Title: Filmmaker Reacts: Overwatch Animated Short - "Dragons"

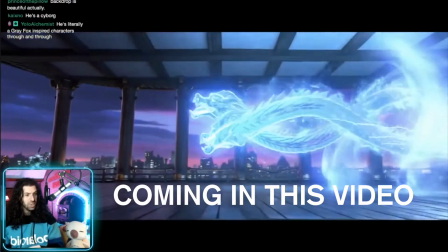[0:01]
His tattoo has powers? Wait, what is the lore behind this? That's crazy.
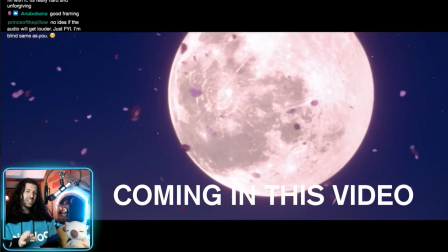[0:09] Turn to ash.
That is such a good transition. The embers of the fire transitioning into petals?
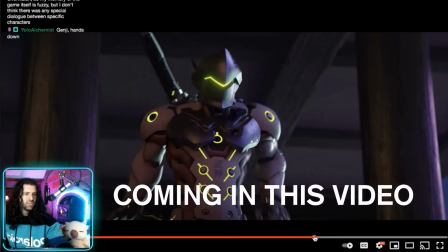[0:15]
Who's the better character between these two? Who's stronger in the game? I need to know. How does their relationship play into the gameplay?
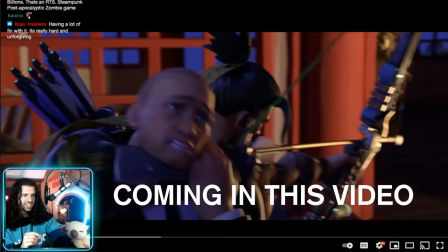[0:22]
Notice there'll be like kind of key frames right there. So we get this awesome expression.
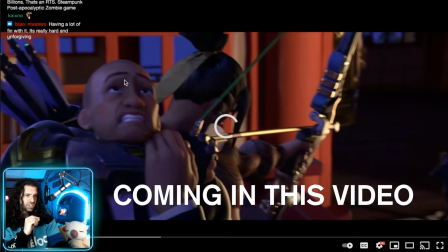[0:26]
It's very fun. It's very Pixar, which I love. right in the left third of the screen great use of rule of thirds we have this contrast we have hanzo
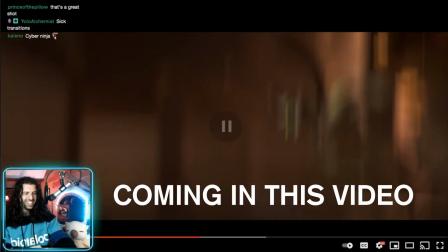[0:35]
here using his bow and arrow against like a you know metal gear solid looking like gray fox
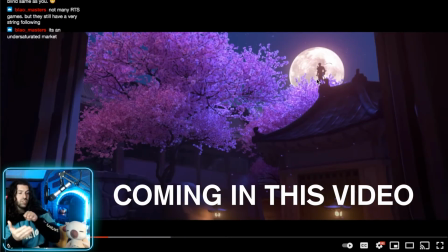[0:42]
looking dude focal point of this image would be the moon being the brightest point it draws your eye perfectly to it because we have these beautiful leading lines of this roof right up to this point and then of course he's revealed is an absolute perfect composition i love it the whole theme of
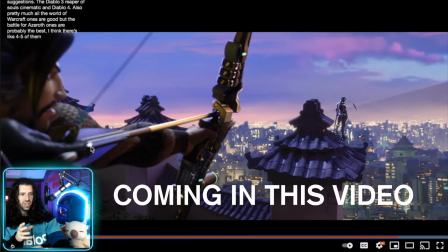[0:58]
this video is contrast. Literally on this left side of the screen, we have this ancient weapon, like a bow and arrow, and this ancient architecture, then we have Genji.
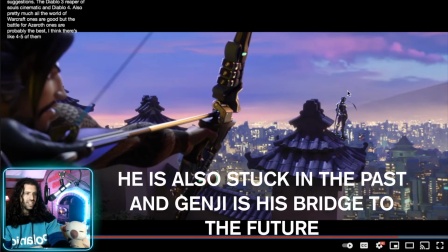[1:07]
He is literally the bridge between the ancient and the modern standing on this ancient architecture, and then past him is a futuristic city. So just in this one shot, this beautiful contrast and this like transition as I drag my mouse over. For love, Denis Villeneuve's aesthetic, and he said he sent those exact shots. Hello, my name is Philip, I am a filmmaker, and today we're going to be watching and reacting to Overwatch animated short,
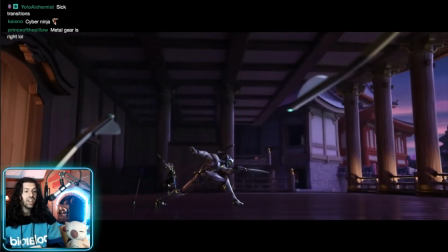[1:34]
Dragons, and analyzing the cinematic language. I've been getting a ton of comments from you guys. Check out Overwatch. Please check out Overwatch short films and animations and cinematics. Now, I want to make it clear, I've actually never played Overwatch.
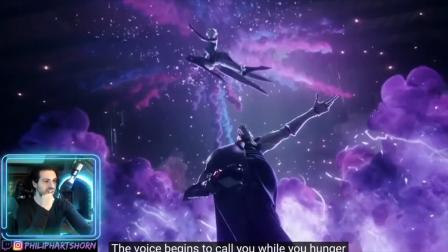[1:50]
So, much like the League of Legends videos, I'm going to be sort of putting the cinematic to the test.
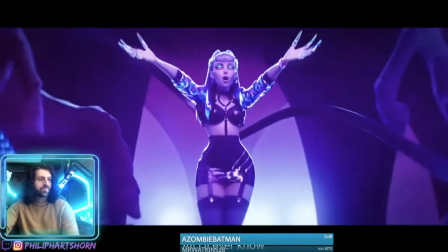[1:56]
in that I have no knowledge of this game. So we're going to be treating this as if it's an actual short film.
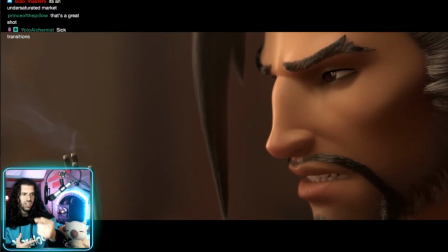[2:03]
Notice they title it Animated Short. I'm going to be treating it as an actual short film. Will it be answering the questions that it shows me, or will it be kind of dangling knowledge of the game over me that I don't know about and just making me confused? So that to me is just we're going to test it from a writing standpoint, from a storytelling standpoint,
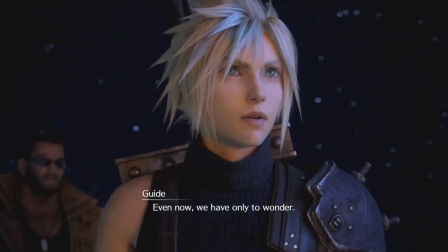[2:22]
from a narrative standpoint. yeah it's only eight minutes but that's a lot of time to
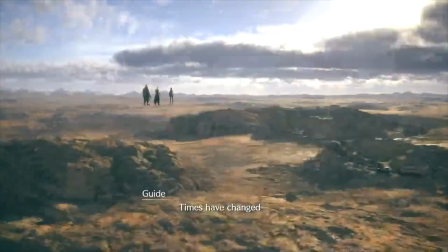[2:27]
use visual medium of film to tell a story so we're gonna put it to the test and it's gonna
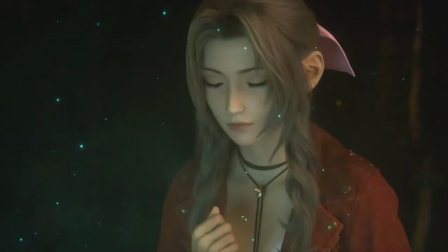[2:32]
be a lot of fun that being said if you guys are enjoying my Final Fantasy reactions my League of Legends my Overwatch stuff here please make sure to subscribe we're almost at 10k subs here on my second channel so yeah let's make it happen please hit that like button also check out my
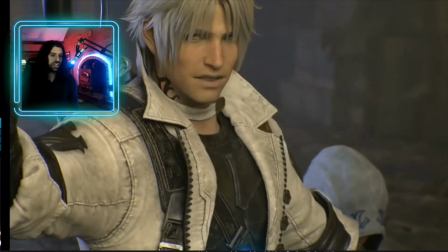[2:47]
main channel if you want to see my documentary. I lived as a warrior monk at the Shaolin Temple in China.
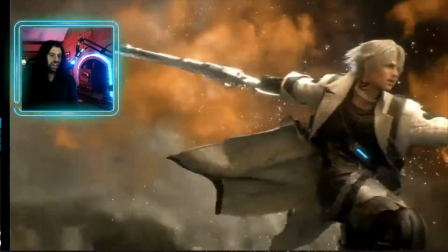[2:54]
That was crazy. Also stopped by Twitch, which is, we're live right now. Everybody say hi to YouTube. For you Overwatch fans, showcase your knowledge in the comments. Who is your main in Overwatch?
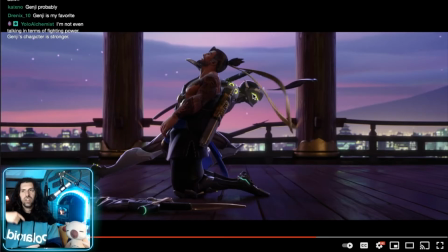[3:05]
Who's your favorite character? I would love for you guys to recommend me other Overwatch cinematics to watch, and let's do this.
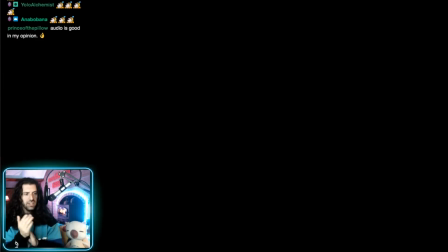[3:13]
There are a lot of good things about Blizzard from you guys, so I'm excited.
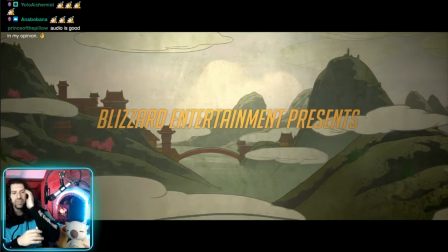[3:18]
Okay, of mythological imagery.
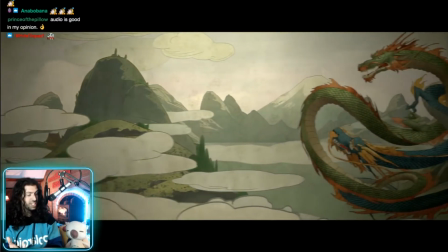[3:26]
Is it gonna look like this? Kind of like anime?
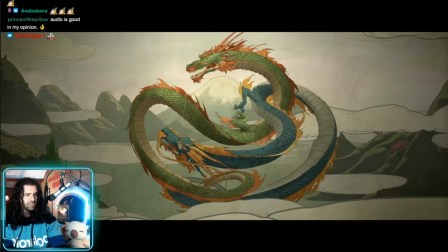[3:31]
Beautiful.
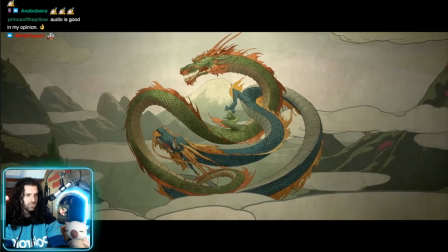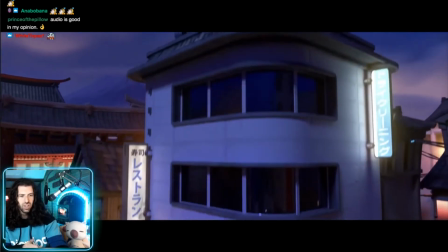[3:37]
That was a great transition, almost like a painting on a wall or old folklore transition to modern times.
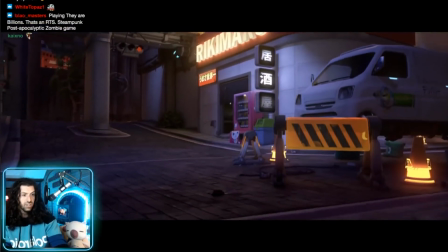[3:43]
Okay, Rikimaru.